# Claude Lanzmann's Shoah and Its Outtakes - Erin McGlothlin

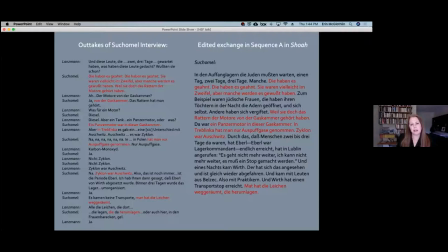2430s
The cuts also allow Lanzmann to eliminate unnecessary repetitions and digressions. Many of such edits are thus understandable and even to be expected of the documentary filmmaker who wishes to utilize his precious screen time effectively.
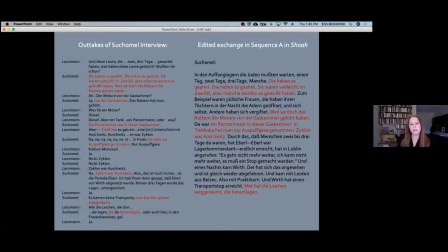2446s
At the same time, however, some of the quotes are evidence of precisely the type of editing practice to which Lanzmann,
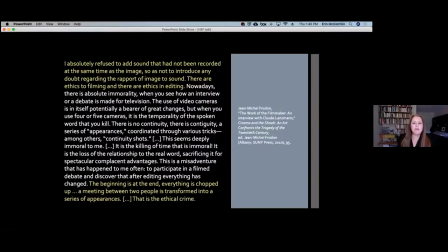2453s
in the quote I read earlier, so vehemently objected on ethical grounds. In their amalgamation of different parts of the interview, Lanzmann's team at times significantly alters the form of the original exchange,
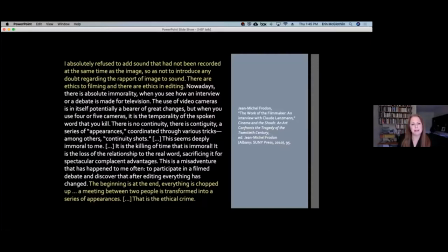2468s
creating out of a dialogical interchange a monological didactic lecture and thereby profoundly manipulating its content and meaning. The fact that such highly edited scenes can appear to the viewer of Shoah as chains of uninterrupted natural dialogue is attributable to a number of factors.
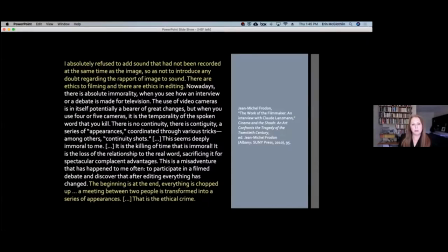2488s
To To begin with, there is the poor quality of the Peluche footage, which often contains visual distortions, allowing the finished film to feature footage of Zuchmel and Lanzmann speaking that does not need to be synced with the corresponding audio track,
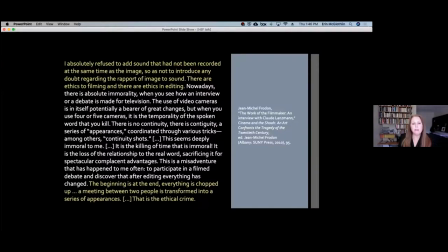2504s
since the viewer is unable to clearly see their mouths. Further, Lanzmann's team utilized two different types of indexical cross-cutting to maximize opportunities for disjoining the audio and visual tracks.
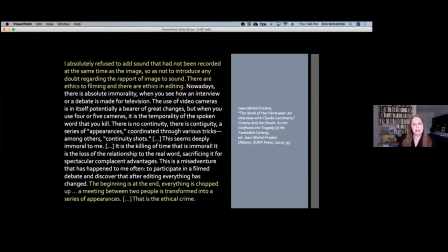2518s
First, Lubchansky's ability to manipulate the peluche through the pocket of the leather bag meant that
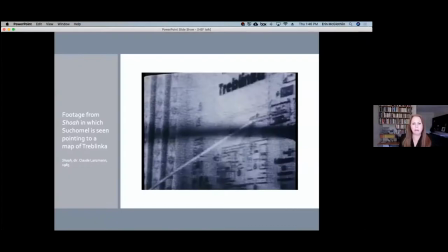2524s
he was able to frequently pan away from Zuchmel to the large map of Treblinka that hummed to his left, a maneuver away from a focus on the men's mouths that thus allowed further cuts to the audio track.
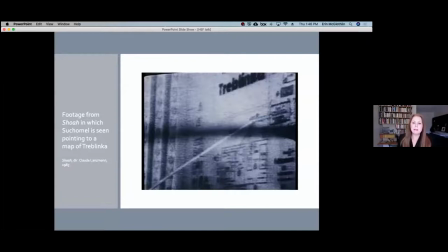2538s
Second, as is the procedure throughout the film, Lanzmann's team paired voiceover dialogue from the interview with two types of extended visual footage that served different indexical and metonymical functions.
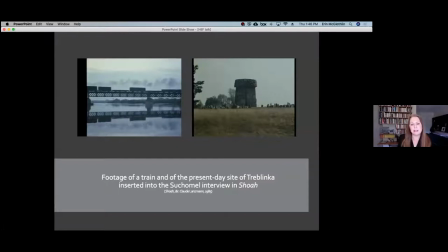2551s
On the one hand, they suture in footage of trains and of present-day Treblinka that are metonymical to the content of Zuchamel's testimony.
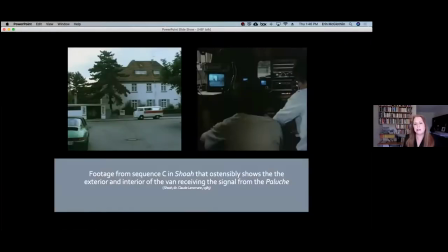2560s
On the other hand, they inserted both exterior and interior establishing shots of a van parked ostensibly outside the building in which the interview took place that portray technicians purportedly watching the live feed from Lansman's hidden camera.
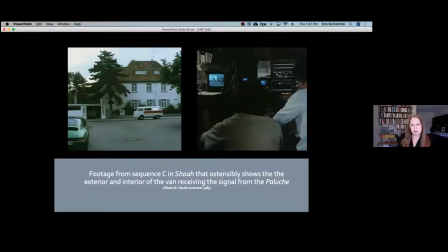2579s
These shots are designed to be metonymical to the clandestine interviewing situation itself. However, the footage in Chihuah that purports to show the radio reception of the interview from within the van is a further artifact of creative editing.
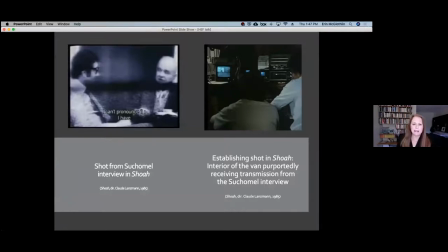2594s
When one looks at it closely, one realizes that this footage is not live feed from the interview with Sukhumal, as the man shown on the small screen in the band is positioned at an entirely different angle than Sukhumal,
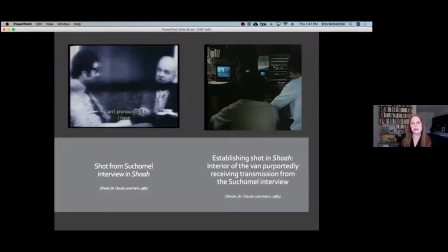2607s
and moreover is illuminated from behind a window that is from behind by a window that is altogether absent in the Sukhumal interview. It turns out that with his first use of the peluche, Lanzmann's method did not yet include capturing footage of the reception van.
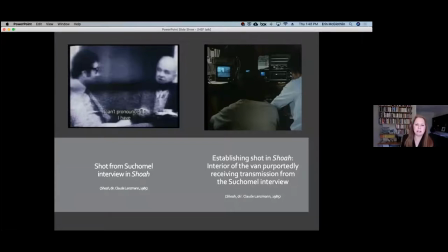2627s
As I discovered by viewing the outtakes of Lanzmann's other clandestinely filmed perpetrator interviews,
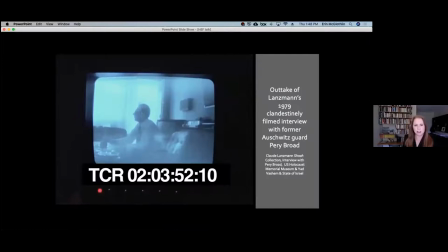2633s
the image on the monitor we see in such establishing shots in show-off is actually that of the former Auschwitz guard Perry Borat, whom Lanzmann interviewed in 1979 and who does not appear in the finished film. Thus, in the theatrical release of Shoah,
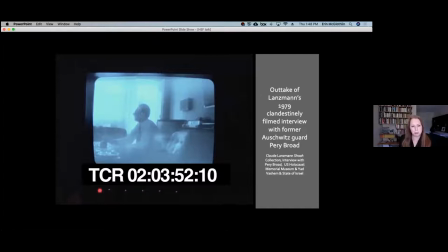2649s
the footage that purports to show the van receiving transmission of the Zuhumel interview is actually a scene that was staged much later in the film's production. Such editing strategies that disconnect the audio track from its visual correlate not only gave Lanzmann's team the freedom to construct,
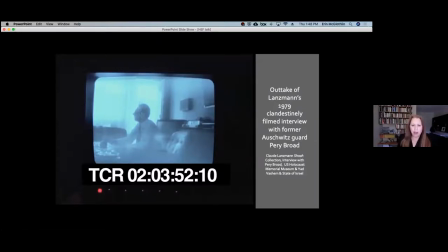2667s
at the sentence level, Zuhumel's dialogue for Shoah, they also visually bolster the truth effect of the interviewing situation.